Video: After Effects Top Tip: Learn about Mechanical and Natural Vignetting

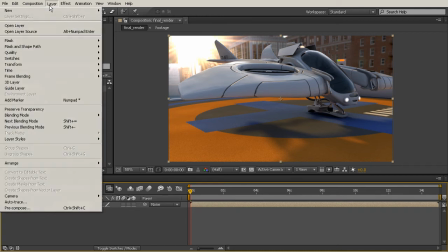4:15 So I'm just going to come up here, go to Layer, New, Solid, and I'm just going to choose a pretty dark black.
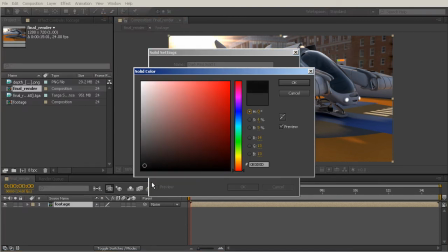4:23 Just kind of down there. Maybe not the very blackest black that's possible, but pretty dark.
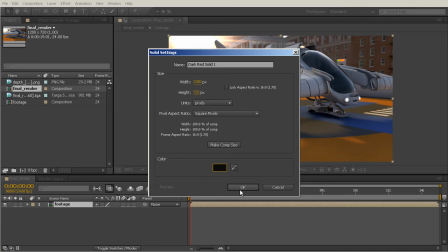4:29 Go ahead and say OK to that. And then I'm going to go up here to my Shape Tools.
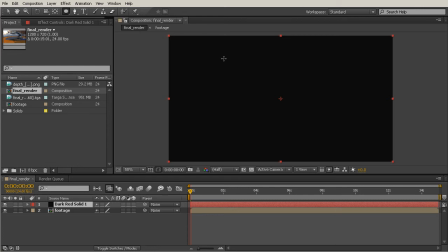4:34 And we'll grab our Ellipse tool, and you can just start up here in the upper left hand corner and begin drawing that shape.
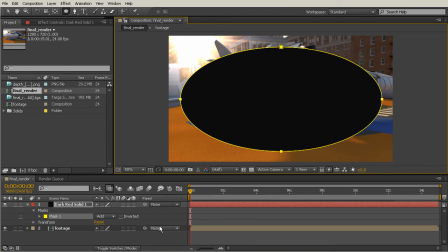4:43 Now, you can either invert the shape or add it, or excuse me, change the add to subtract to get this black to now be on the outside instead of the inside.
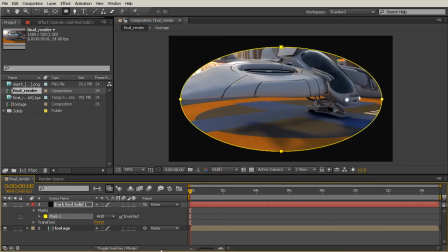4:52 So I'll go ahead and just check inverted. Now, the look that we have right now is the look of a mechanical vignette. So this is usually something that would happen really because of some kind of a failure in your camera.
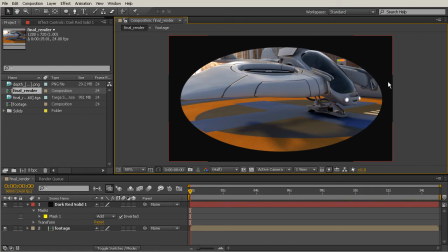5:07 Maybe you have something really big on the end of your camera that's blocking the light from going in. And really that's the only time this is going to happen. A lens is never really going to cause some look like this to occur.
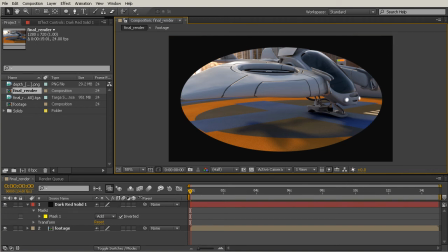5:21 But to get those nice, natural, optical-looking vignettes, you can just come into that mask, and we'll turn up the feather,
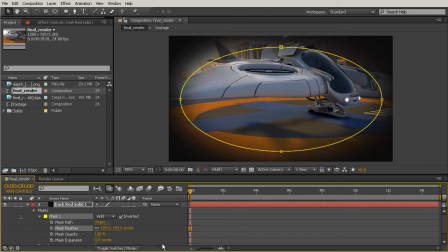5:31 and you kind of instantly get more of that look like what I showed you in the picture that we were looking at earlier.
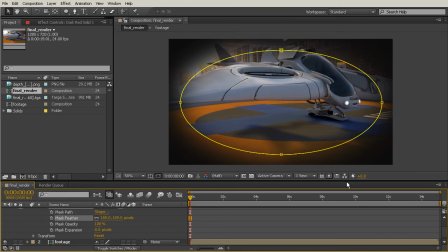5:38 Now right now this is still way too strong for my liking so I'm going to go ahead and expand my mask a bit just to
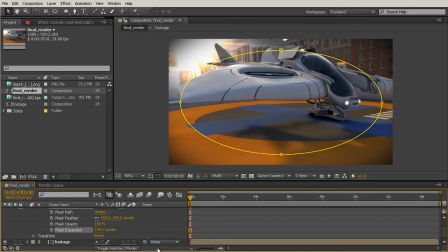5:46 push that farther out to the edges and then I'll crank up the feathering just a little bit more to make it even more subtle. And usually I just kind of work between expanding the mask and feathering the mask until I find something that I'm happy with. Now, if you're only going to be adding one or two lens effects,
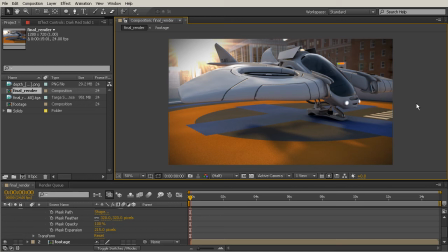6:05 it's okay to maybe make it a little more obvious at first, but if you add all of the lens effects that we're going to be looking at today, having too extreme of any one of those effects, once they're compounded on each other by the end of the course, your image is going to be pretty distorted.
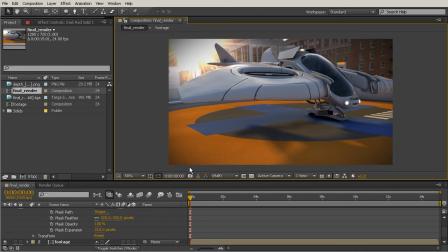6:24 So, it's really good to have this scaled back quite a lot and not have a really harsh vignette. And even now, this vignette, to me, is still a little bit visible just right here.
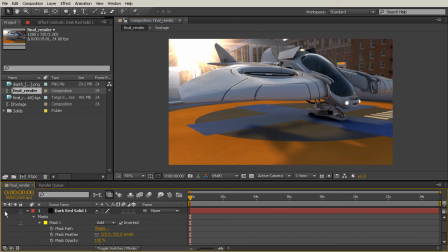6:36 And if I toggle the eyeball on and off, you can see a pretty big difference between having the vignette and not having it.
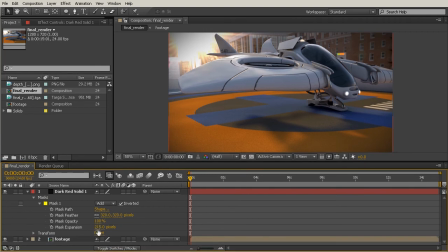6:45 So, I'm going to turn the opacity down a little bit on that as well. Just got that at about 73% now. and that's helping to scale that back quite a bit. You can continue to do this until you feel like the vignette is subtle enough for your taste.
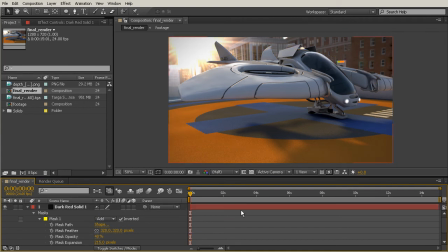7:01 Now, something else that you can do to make your vignette feel a little bit more realistic is to have a second vignette, which is also going to be equally subtle, but with slightly different proportions.
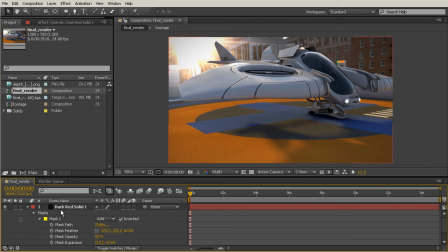7:16 So an easy way to do that is simply to grab that black solid that we created earlier, hit Control-D to duplicate it, and then we'll just come in here and grab the edges of the mask and move them a little bit.
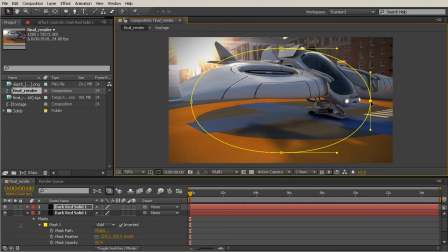7:31 So this is going to mimic the effect that there is more than one glass element inside of the lens part of your camera. So it's causing a slightly different vignetting just based on how those are interacting together.
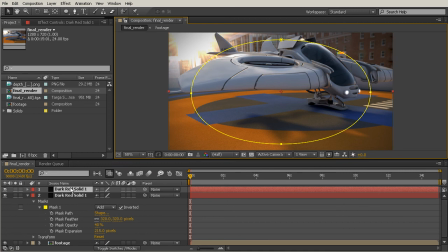7:48 Now, I'm going to go ahead and take a look at that mask and its options, and earlier,
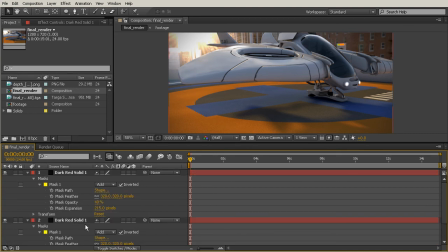7:54 whenever we had the mask opacity at 40% for one mask, that seemed okay. But now, with those two combined, it's as if we had one mask that is a lot darker. So I'm going to turn these down even more, maybe this one to 15, and this one to something like 20.